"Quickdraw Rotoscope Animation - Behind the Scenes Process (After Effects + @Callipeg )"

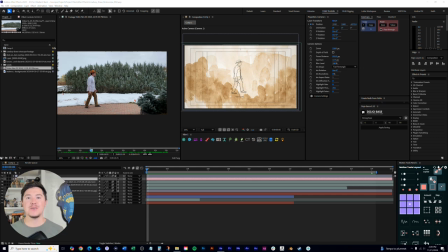[0:00]
Hey, I'm Tony and welcome. I just wanted to do a quick behind the scenes walkthrough of this recent animation test that I created for a potential project. I just thought it'd be kind of fun to dive in and kind of show some of the work that went behind it.
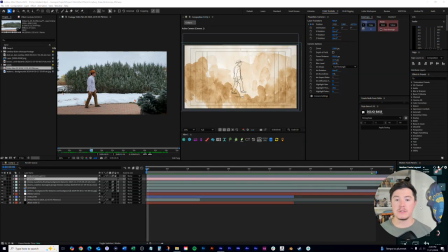[0:15]
So first, what I want to do is just show you the final animation right here. And now let's go ahead and kind of dive into some of the behind the scenes content. So let me just move some of this stuff away.
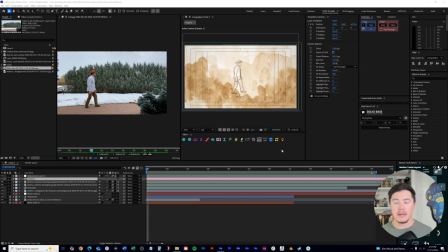[0:33]
Okay, so how this project came to be is that I had a producer kind of reach out to me about a documentary. He was needing some kind of historic footage that he just didn't necessarily have access to, or it never existed.
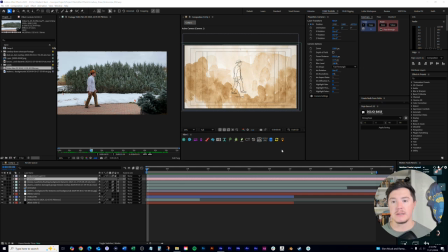[0:48]
And so he's trying to fill gaps in his documented story by using animation to kind of either portray the scenes or talk about and educate people along, just so there's no gaps in the story and just to help
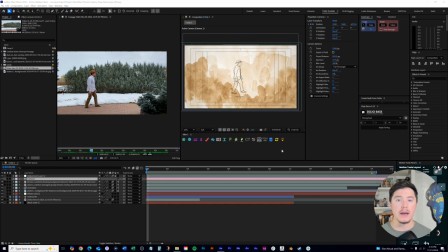[1:07]
build that context. So what I want to do is just kind of dive into how I've created this style and kind of the steps involved. So in terms of the style, it's a rotoscoped line drawing basically.
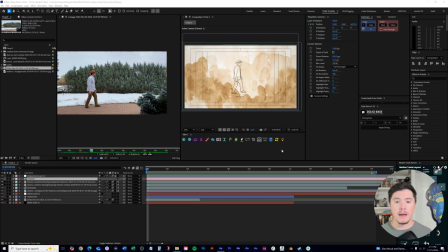[1:26]
And so what that means that rotoscoping is basically illustrating or drawing on top of video footage layer by layer.
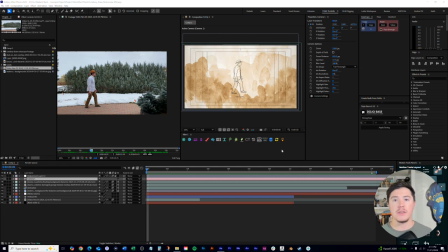[1:38]
So typically videos are shot at around 24 frames, 30 frames per second, all the way up to 60 frames per second and even beyond. And so what I chose to do is replicate this process by recording myself over here on this left hand side.
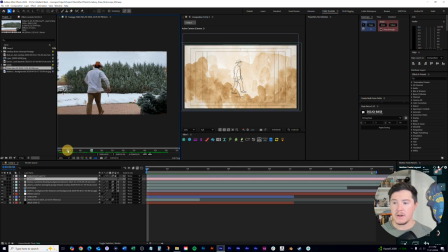[1:56]
This was just kind of an iPhone video of me kind of dressing up into kind of a cowboy
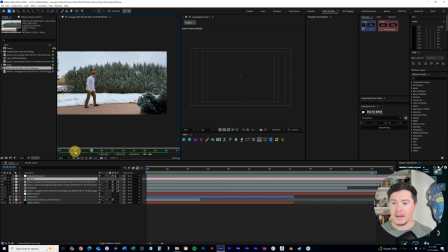[2:02]
ish attire and just going out with a fake toy gun pistol and kind of acting out my desired poses for the animation.
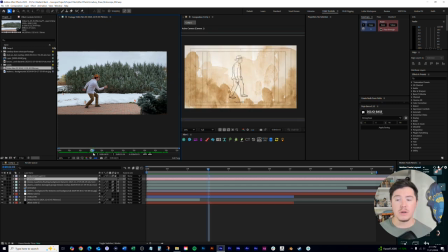[2:15]
So this animation, since it is rotoscoping takes a lot of work and a lot of time. And so the more lines you have in your illustration or in the animation, the more lines you're going to have to basically draw every single frame.
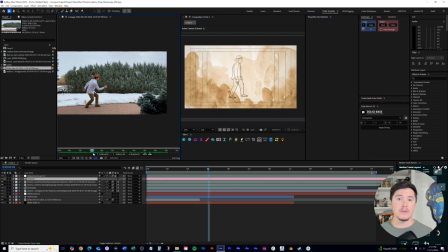[2:33]
So like I was talking to earlier, videos tend to have a frame rate of like 24, 30, and so on. But for this particular instance, I wanted to lower that frame rate so that I had less drawings to do.
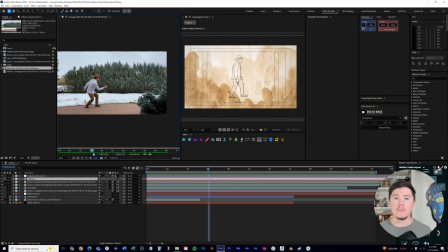[2:48]
So how this kind of worked out is I would choose my beginning pose, which is just standing up, holding the gun by my side, and then the animation would be moving from one pose to the other pose. And so I just needed to draw the 12 frames in between each pose.
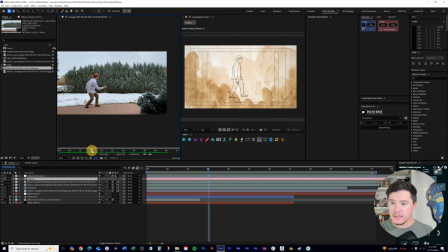[3:07]
So that's why I am standing in each of these frames and then posing to a draw and kind of shooting the gun. And so you'll see I just kind of repeat it over and over. I'm really thinking about my silhouette and how that
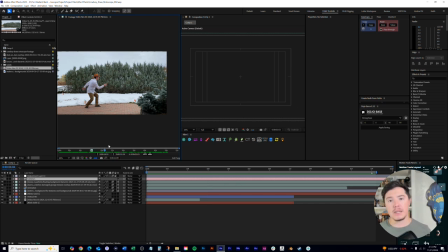[3:25]
silhouette is communicating, trying to have a lot of like negative space and make sure that my limbs are not kind of covering itself, just so you have that strong silhouette. So you can see me kind of trying out different angles.
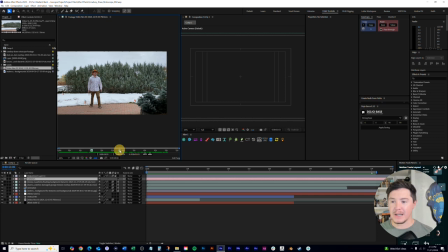[3:42]
This was in my front yard, so my daughter was actually like staring at me doing this. So I'm smiling because she was just like, "What are you doing, Dad?" Okay, so I tried that angle, and as you can see, this silhouette isn't as strong
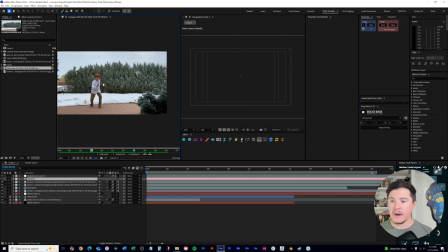[3:57]
because you can't necessarily see the gun in profile. So it's kind of being blended in with the body. So I chose to go with that side profile.